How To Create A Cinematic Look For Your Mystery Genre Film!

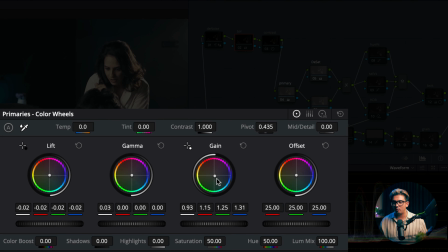So if you take a look, I have taken the gain, I have put the gain, which is like near the highlights, I've taken that, put in it a little bit to the blue. The gamma and the lift are the same. I've just taken the gain, which is the highlights, I've put that into a little bit of a bluish tone.
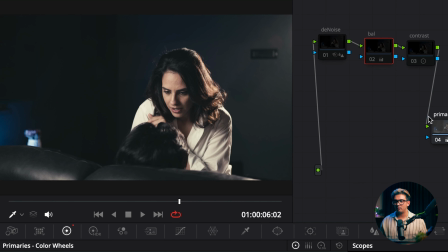And if you take a look, before, after, before, after. That's what I've done for this node.
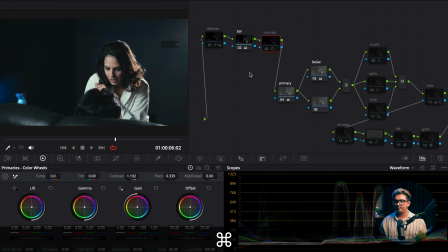Then in this node, I've just added a contrast over here. So it gives that little contrasty look.
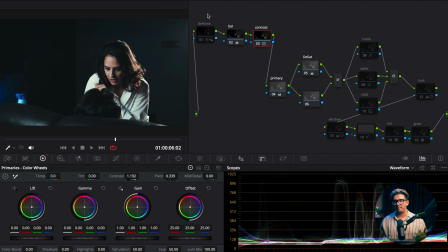Now, if you take a look at it, now what's happening over here? Everything is blue. Her skin is going off. You can see the waveform, everything is white. You can take a look at the vector scope. There you go, skin tone.
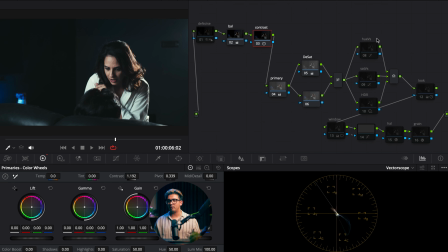So if you see like right over here, her skin is not really sitting properly over here. So now the next secret sauces are basically the curves.
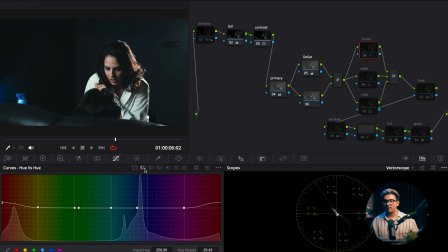This is where your magic happens. So now take a look at this. The hue versus curve, I have taken the reds, I've increased it a little bit.
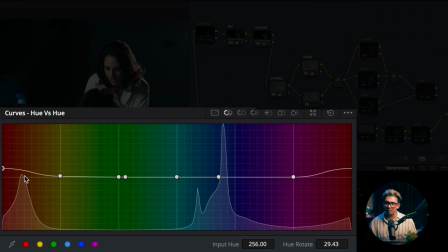I've taken the reds basically, and a little bit of the orange, I've increased it a little bit. Now what does that do? I've taken the hue and changed it, and I've taken the saturation of the blue and increased it just a little bit, also of the red.
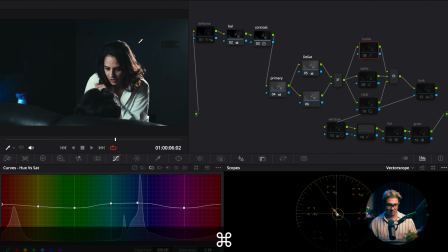Now what does that do? Take a look. Let me put it to full screen. Now see before and after.
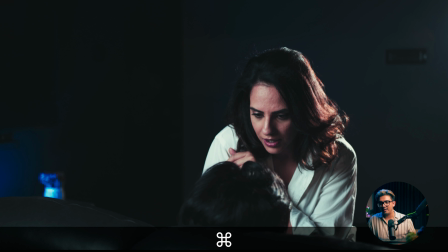This is after, before. You see how that has enabled her skin to pop out? Take a look. Isn't that cool? Now, same thing, I've taken the saturation.
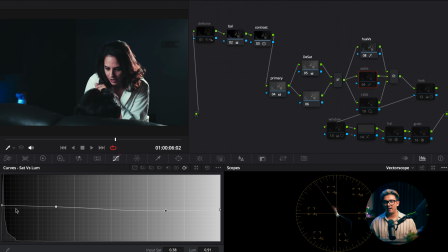Basically, there's this thing called a saturation versus lume curve. I've taken the most saturated and I've increased the luminance just a wee bit.
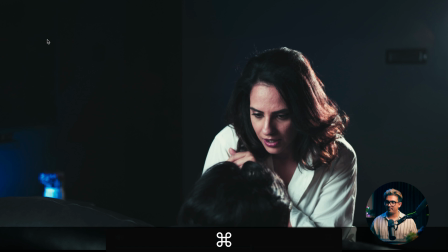Take a look at that. Before, after. I've taken the luminance of the most saturated areas. I've increased it just a little bit.
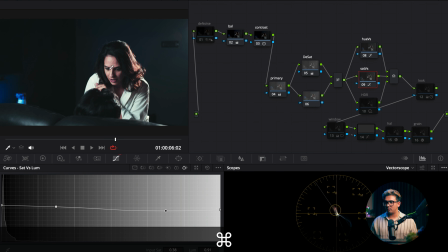And now, if you take a look, now I'm just gonna go around here, like her face.
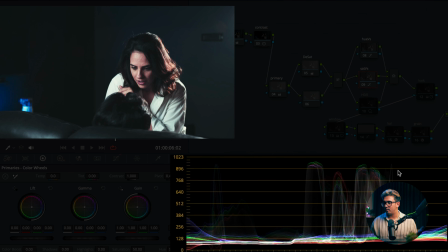Let me go to the waveform. Yeah. Now, the brightest areas of her face. You see these peaks, like right over here, like right here on the waveforms, like right here.
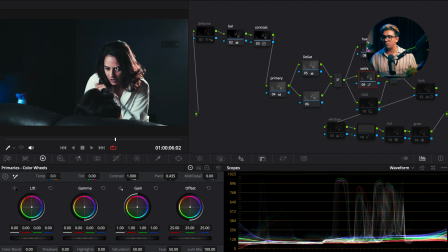So these are the peaks that I want to kind of bring back, because again, this is something which will only be possible if you shot in RAW, but unfortunately, if you don't have it, it will be a little bit more difficult, but I'll tell you what this is. So now, there's this new thing called an HDR grade.
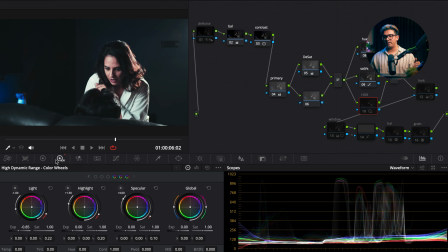Now, it's not the HDR what you see on TV. This is called the high dynamic range. So basically, we have shadows, midtones, and highlights.
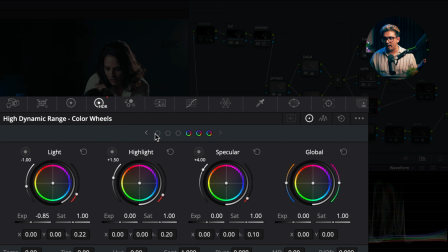Now, what this does is it breaks every single thing apart, and it'll go all the way to a black, dark, shadow, light, highlight, specular. So it basically breaks up those three things, and it spreads it out to give you more minute control as to how you want to grade your clip.
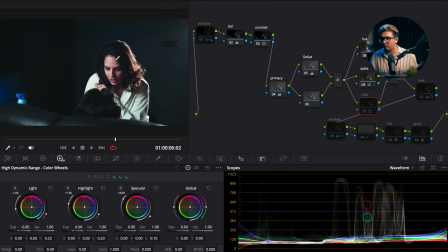Now, for example, if you see over here, her forehead, her white
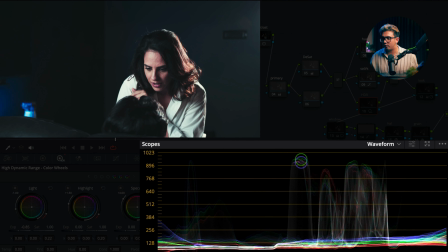dress, her shirt, right over here, you see how all these things are very peaked.
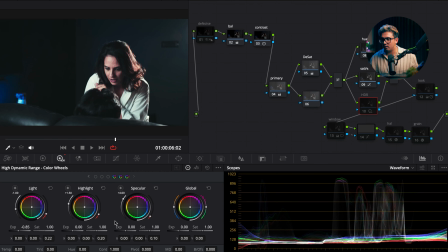Now, all I'm going to do is I've taken the light, and if I want to see what the light is, that is what the light, and I just decreased it. Look at that. That is the light. So you can see, let me show you before and after. This is before.
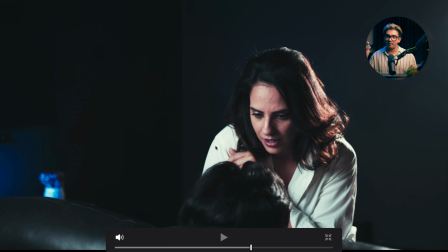You see how everything is overexposed here on the white. Now I've brought it up just the light without losing the skin. Since I have the minute control of the luminance, I've gotten back the detail of the shirt, of the creases, of the seams, of her texture of her skin.
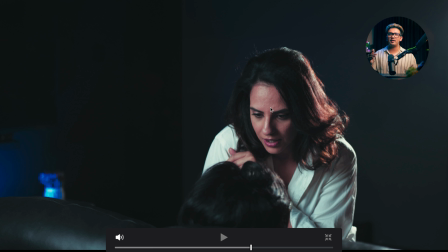I've done that. Isn't that amazing? HDR comes in clutch, especially when sometimes you overexpose stuff on purpose. This brings back highlights. Some people call it highlight recovery as well.
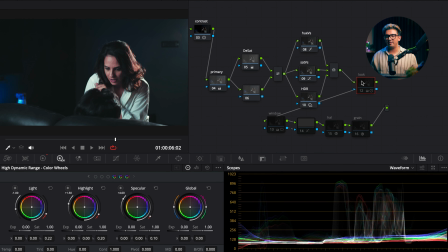Now, moving on is basically what I've done. This is another thing that I call it my secret sauce. This is the look that I've done. Now, what have I done in the look? Let me go back to my primaries.
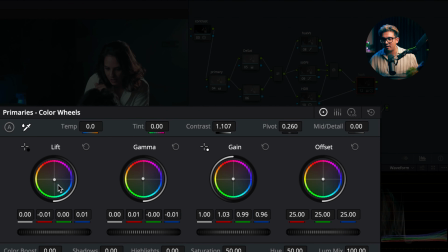If you take a look at it, I've added a little bit blue to the lift, which is the shadows.
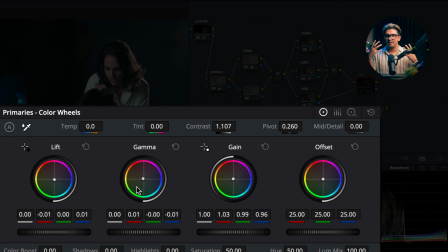I've added orange, which is a contrast, to the gamma, which is the midtones, and also the gain, I've added just a little bit to the orange side.
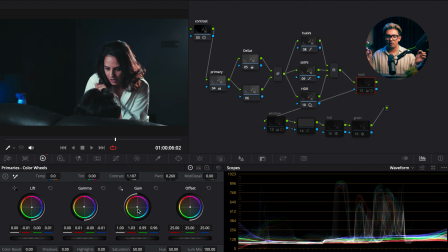Again, minor changes makes a big difference. Always remember that. Don't go overboard. Minor differences. Now, there's a difference, yes. You might be saying like there are shadows, midtones, highlights, as well as there are lift, gamma, gain. What's the difference, Jijo? Well, that's another tutorial for another day. I will tell you what those are.
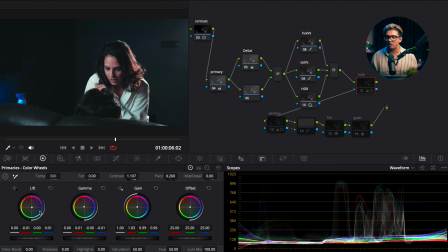Now, what I've done is I've added contrast in the shadows, put the gamma up, put the gain towards the orange. Now, what does that do? Oh, and also, I've added a little bit more contrast. Now, what does that do?
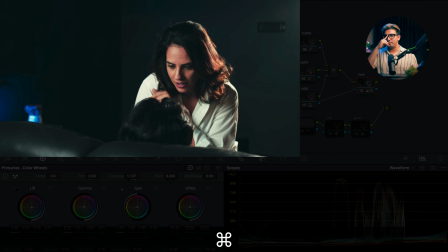Let's take a look. Boom. Now, that's the look that I went for based on the story of this film.
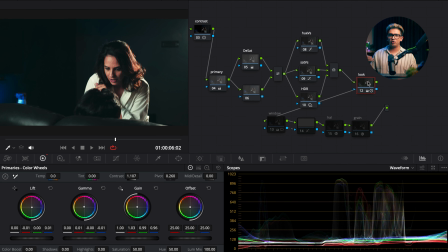Sometimes this is a thriller and a mysterious film, so that's why I chose this look. Sometimes this whole look might be completely different. You might choose an orange and teal look. You might choose something more brighter, something extremely dark. This is a mysterious and thriller look. That's why I chose this. Let's take a look before the look, after the look.
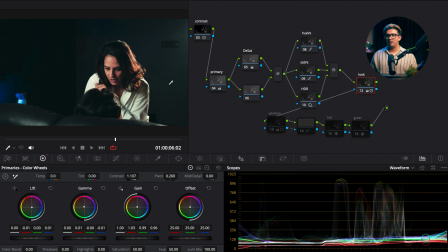Before, after. Now, that's cool, right? Now, then we have to the last pair of these nodes. We have a window. Basically, what I've done is I've added a power window, which is like right here.
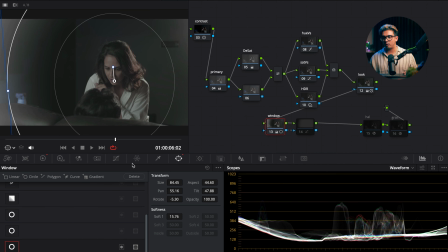If you take a look, is basically I've done that, and then I've tracked it forwards and backwards through, where's my tracker? Right here. Now, you can track it if you want to. I am not tracking it. You can just press this, it'll get tracked.
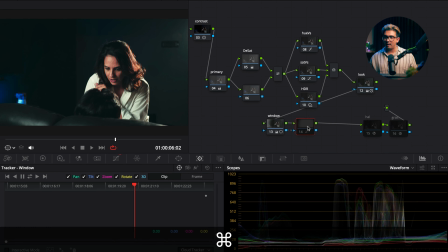Your face will get tracked properly. So what I've done is I've taken that, and I've taken the reverse of that
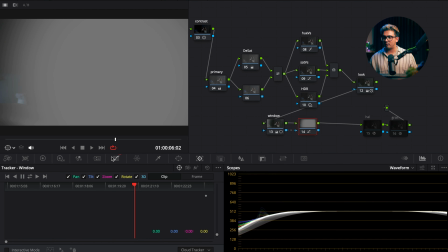mask, which is right here, and I've taken that curve, and what I've done is I have
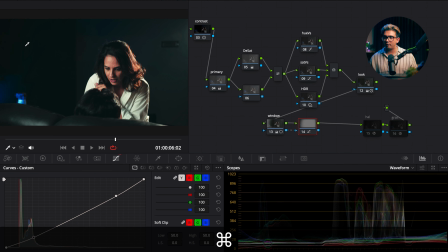decreased it just a wee bit. So you can see like right over here, it gives that little vignetting effect. So that these are minor changes, but what this does subconsciously, guys, this helps the user focus more on the character, on what is dominant over here. These minor things, eventually, when I do it, it might seem like it doesn't really matter, but actually, it does matter. Subconsciously, when you look at a film, there are many things that happen on a film, right? These are some of the techniques that you use to, as a director or as a colorist or as an editor, to actually help the audience focus at what you want them to focus on.
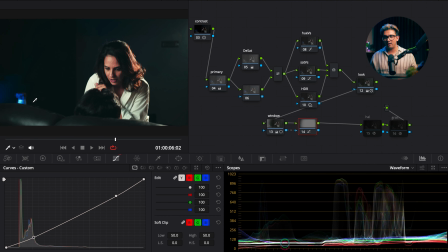So over here, I want them to focus here and not on this. That is why I added this. Now, that didn't make much of a difference if you take a look at it, but it does make a big difference subconsciously to your character, to your audience especially. Now, moving on to the next one, which is halation. Now, that's fucking cool.
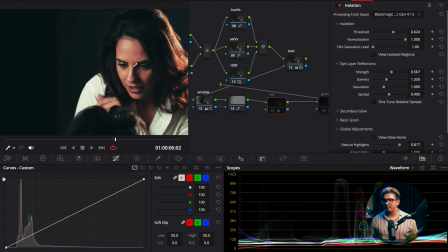Halation is amazing. Halation is basically nothing but glow. If you take a look at over here, boom, see that?
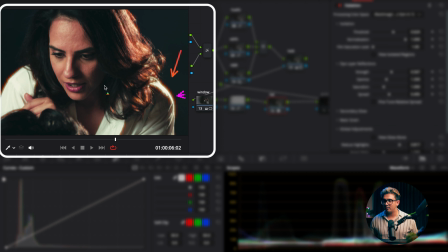See the borders like right here? That is what the glow is. Right here. Now, all I've done is I've added a processing color, and if I just see just the glow alone, this is the glow.
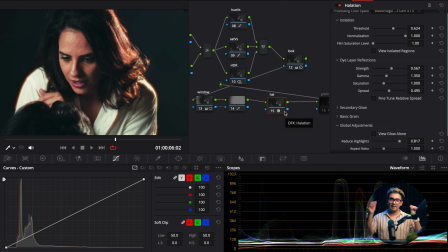Now, why did I do this? It's one of those things that happens when you want that filmic look. Halation is a must, especially in this film where I'm giving that mysterious feel. I want that dreamy look, so that glow is very, very important.
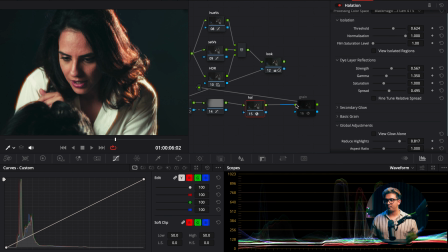It just elevates the scene. And last but not the least, you have to have grain.
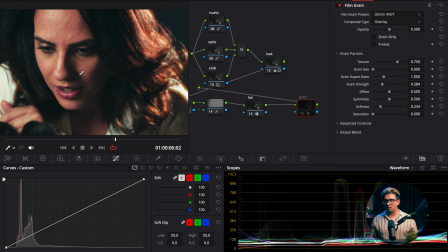Film grain is extremely important. Take a look. It just adds texture. When people used to film on film, like not digital, grain used to automatically be there because that's how film would come.
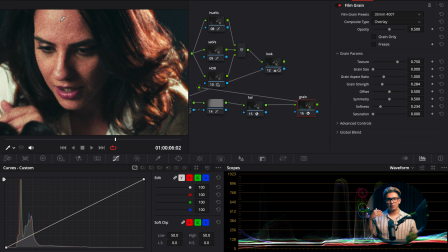And when you're shooting digital, those things are also important to get that filmy look. These are the secret sauces, guys, to have that cinematic look.